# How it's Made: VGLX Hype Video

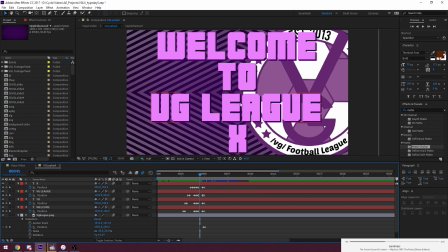And then this doesn't show for long because again I have to sync with the music, and I get onto the next screen. So this only shows on screen for very briefly. So that's why the animation is so simple.
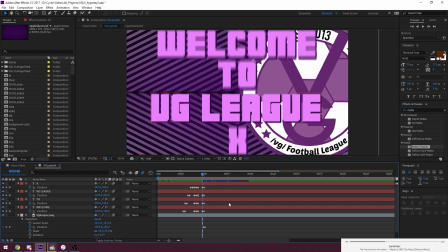And then what I do here to introduce this is kind of a transitional effect to introduce the next composition is let's see, it should be on this. Yes. So I've got something called a mask on this layer. Can I see it?
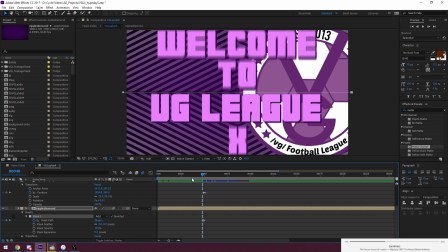Yes, I can actually see it. Good. So what a mask does is that when you create a mask for a layer, it will only display the area that's within the mask's shape.
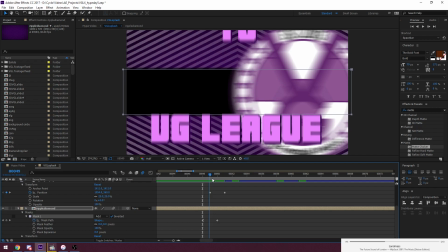So here if I show, for example, well, this is pretty much the best keyframe I can show here. So right now I've got this mask that is this rectangle that is just black inside.
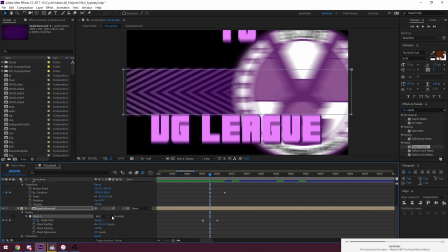And if I deselect inverted, you can see that this ripple diamond background, you can only really see it through this mask that I've set up.
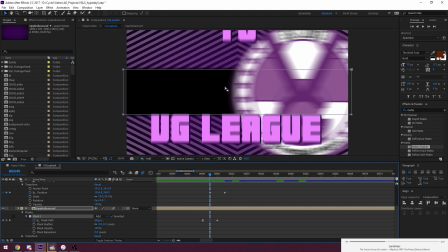And if I invert it, it does the opposite effect, which means everything inside the mask you can't see anymore, and everything outside the mask is still visible.
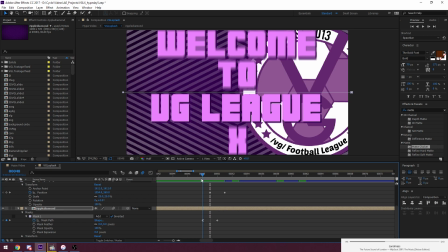So the way that I've got it laid out is that I have this mask start out as just a black line, or just a line, which is why when it comes up, you at first only see kind of this black line right there.
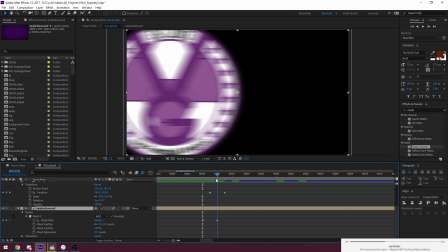And then immediately I have it open up to cover the entire screen. And I have it done in 2 frames. So you can see it just gradually opens up, and then eventually it takes the whole screen.
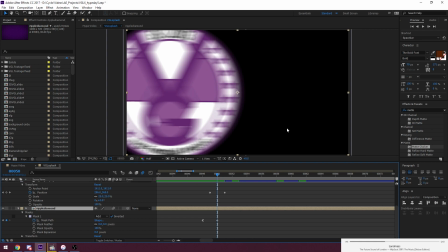And what you see right now, this black that you can see right now, is just, it's gonna turn into whatever is below this
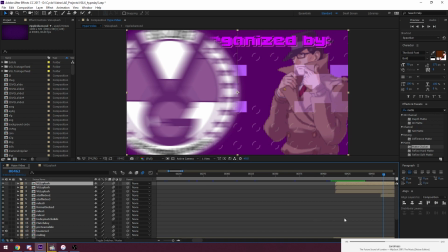composition in the next in the master timeline.
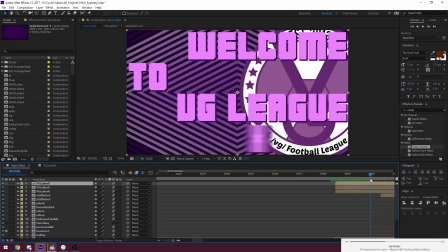So if we look at it in the master timeline,
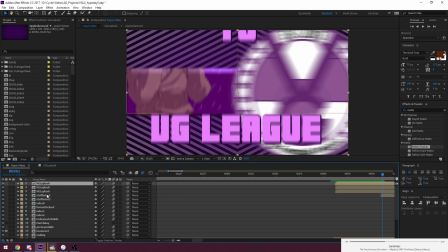you can see it opens back up, and I already have the next composition set up below it, and that's how you can do it. Kind of neat way to do a little transition there. That's how I've got it set up.
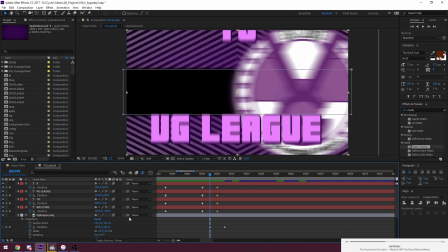And then for the logo, I've also got very basic animation.
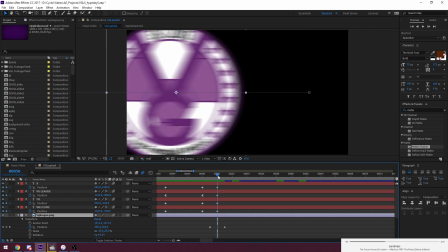Just have it swerving to the left like that. Done in 2 frames. Just get this guy out of here.
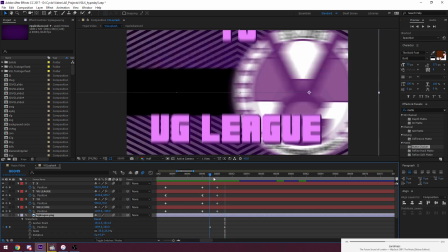Some motion blur, of course. And then yeah, it's just pretty simple stuff.
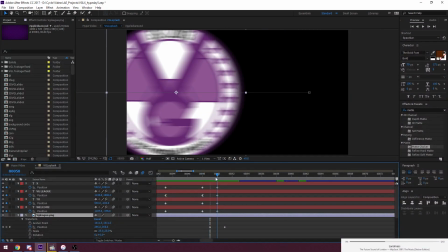And then for the text, it's also I haven't mentioned this, but it also exists.
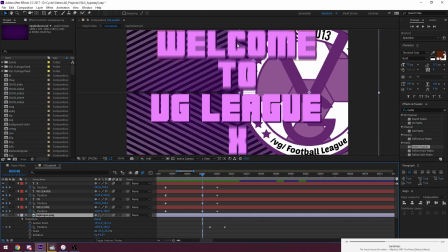It also exits the same direction that the mask would open. So yeah, so the mask opens from the center into the edges of the screen. So I wanted to have the text leave in that same direction.
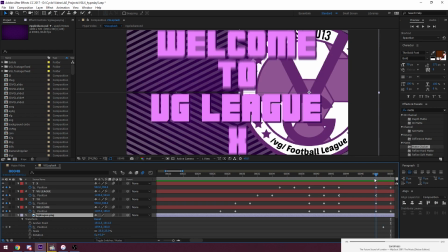So that's how I've got it achieved. If it's in the upper half, it goes up. If it's in the lower half, it goes down.
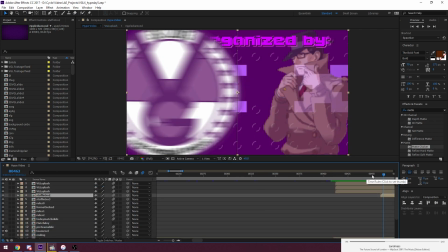That's how you've got your transition done. Alright, let's see.
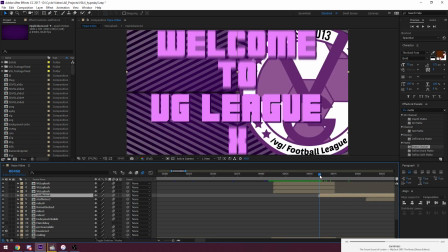I'm 45 minutes in, and we've only gone through the intro, so I'm gonna have to speed up a bit.
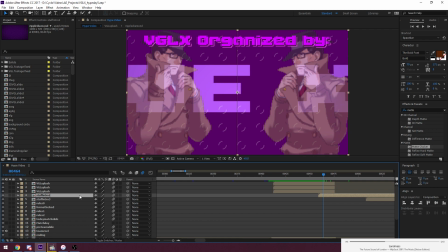Luckily, you'll see throughout this that the more we get into this video, the more I recycle stuff. Because again, I like to save time. The more I recycle stuff, so I'm not gonna have to go into so much detail as I go along the video.
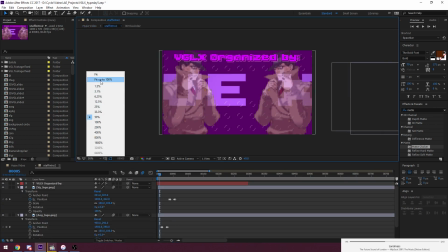Anyway, this is where we see Greg, and I'm gonna fit this to 100%. There we go.
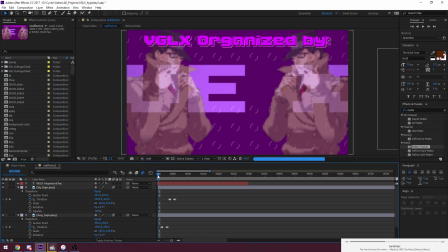This is where we see Greg, and this is one of the simpler slides that I've got set up. I turn this, yeah, and then full so we can see this in better resolution.